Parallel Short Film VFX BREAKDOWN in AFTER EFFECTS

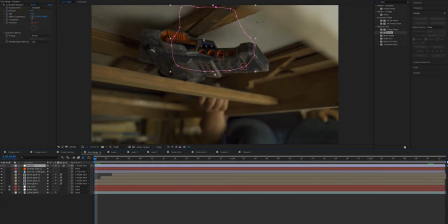(8:16)
Our next layer is the displace effect and this basically just warps the space where the mask is and the opacity of this effect changes over time and it correlates with the laser charging up as well.
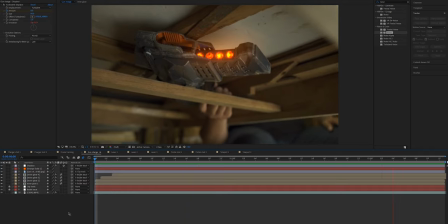(8:29)
So let's watch it through one more time. Moving on to our next shot is this laser shot about three quarters way through the film.
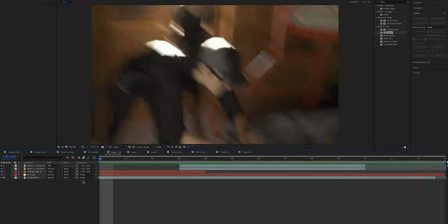(8:38)
Let's take a look at it real quick. Super quick shot but we'll quickly break it down.
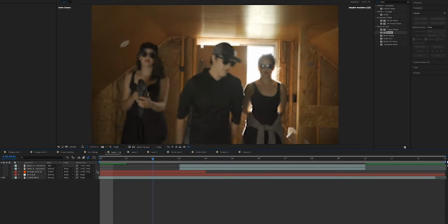(8:44)
So we got our base footage. Our next layer is the background track and this is just tracking the background because that's the environment where our laser is tracked to. After that we've this orange solid which actually has the lightsaber effect which is a free plug-in from video copilot and it's a really powerful plug-in to get realistic looking lasers and lightsaber effects with minimal effort we basically
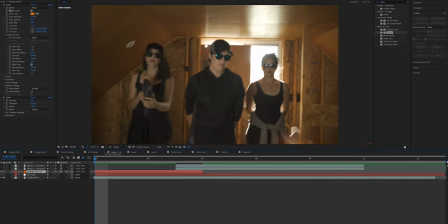(9:11)
just have this orange solid with the saber effect on it tracked to our background and i've enabled 3d here so we can just easily
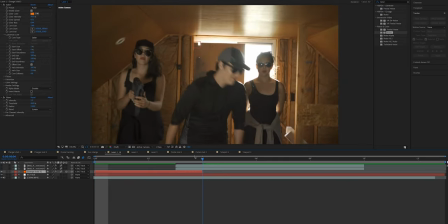(9:21)
have it go through 3d space and gets smaller as it gets further away from the camera.
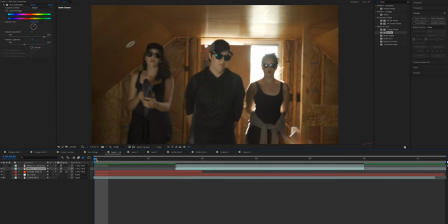(9:26)
Our next layer here is a pre-keyed piece of footage that I have from a footage pack called Action Essentials 2 and this is just a basic wall hit you
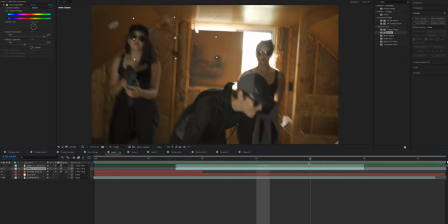(9:36)
can see right here and this is also parented to the background
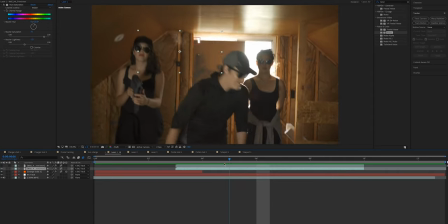(9:41)
with motion blur enabled to get that organic look but the motion blur is the camera whips down and then our next layer is the same clip
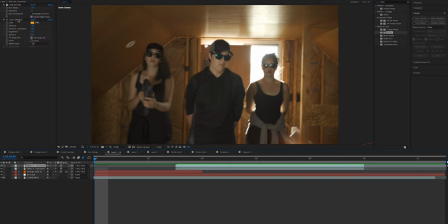(9:53)
as the one previous with a color vibrance on it and a lot of blur. This is basically just to make it look like the laser as it hits is glowing off of the pieces of the wall that are shooting out in the layer before it. So I'll play that back for you real quick.
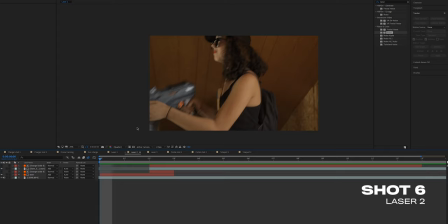(10:12)
Moving on to the next shot in this laser fight scene is this one where Kiara gets shot by the laser beam. We have our base footage and then the next layer up is the laser beam actually coming in and this is using the same plugin from
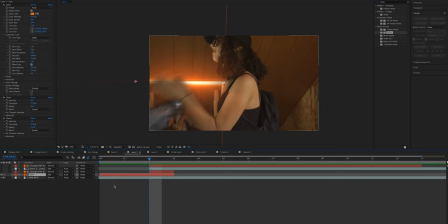(10:28)
video copilot along with some globe effects just to get this extra bloom all around this one also has a mask on it as her hand goes over top
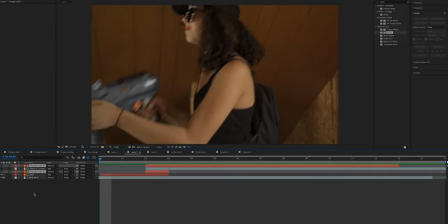(10:36)
of the laser just to add to the realism these two layers were not used in the final comp so we'll go up to this layer here
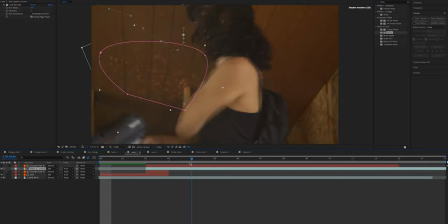(10:43)
and this is just a bunch of sparks that appear after she gets hit
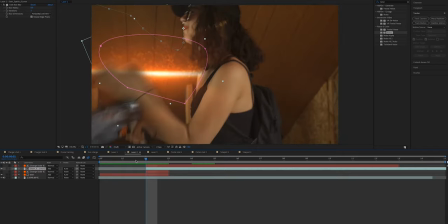(10:48)
you can't directly see the impact and this shot moves so quick that I
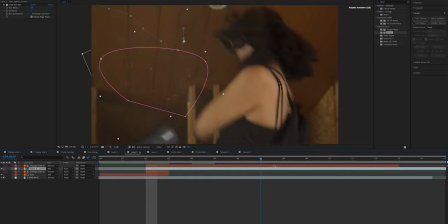(10:53)
didn't bother putting anything here. Instead we just have this burst of sparks which is tracked to the background and has motion
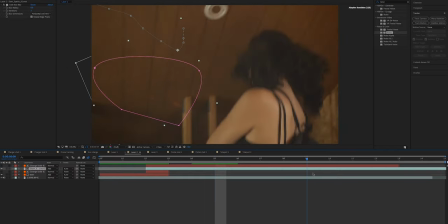(11:02)
blur enabled so as she falls down they just go blurry and wild like the rest of the scene here.
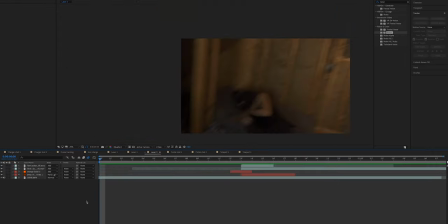(11:08)
So I'll play that through for you. Moving on to the third and final laser shot we've got this one here. Andrea gets shot in the shoulder. So first we've got our base footage.
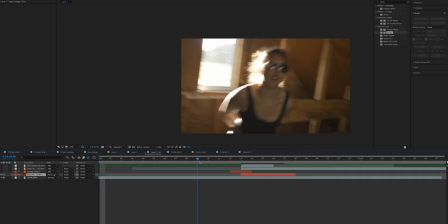(11:21)
Our second layer here is actually very subtle. It's right here.
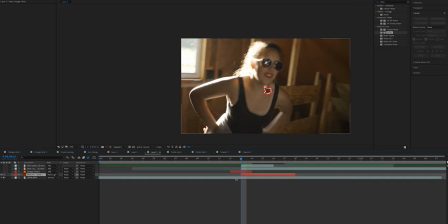(11:28)
As she gets hit, I've got a red solid just with a mask on it and I keyframed it to move with her as she falls down. This is just to look like she was burned when she got shot.
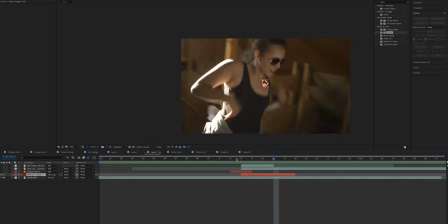(11:40)
Doesn't look that great right here, but with everything else on top of it, it kind of hides the fact that it's a sloppy track.
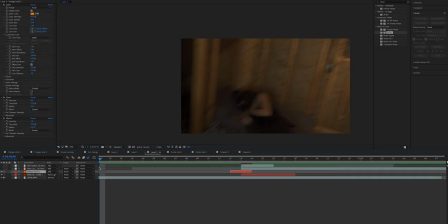(11:48)
Our next shot is the orange solid with the saber on it, along with a couple globe effects to help make it look like the highlights are bloomed off the laser.
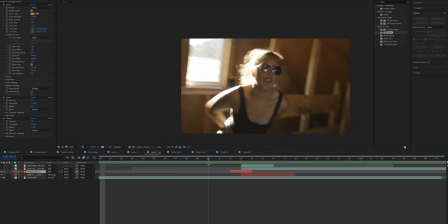(11:57)
So here's our laser beam coming in. And also keep in mind that all the lasers and most of the effects that I have in these have motion blur enabled because when you're tracking items with handheld footage, it really sells the effect when you see all that organic motion blur. Our next layer is this sparks layer, and you can see this upon impact is right here.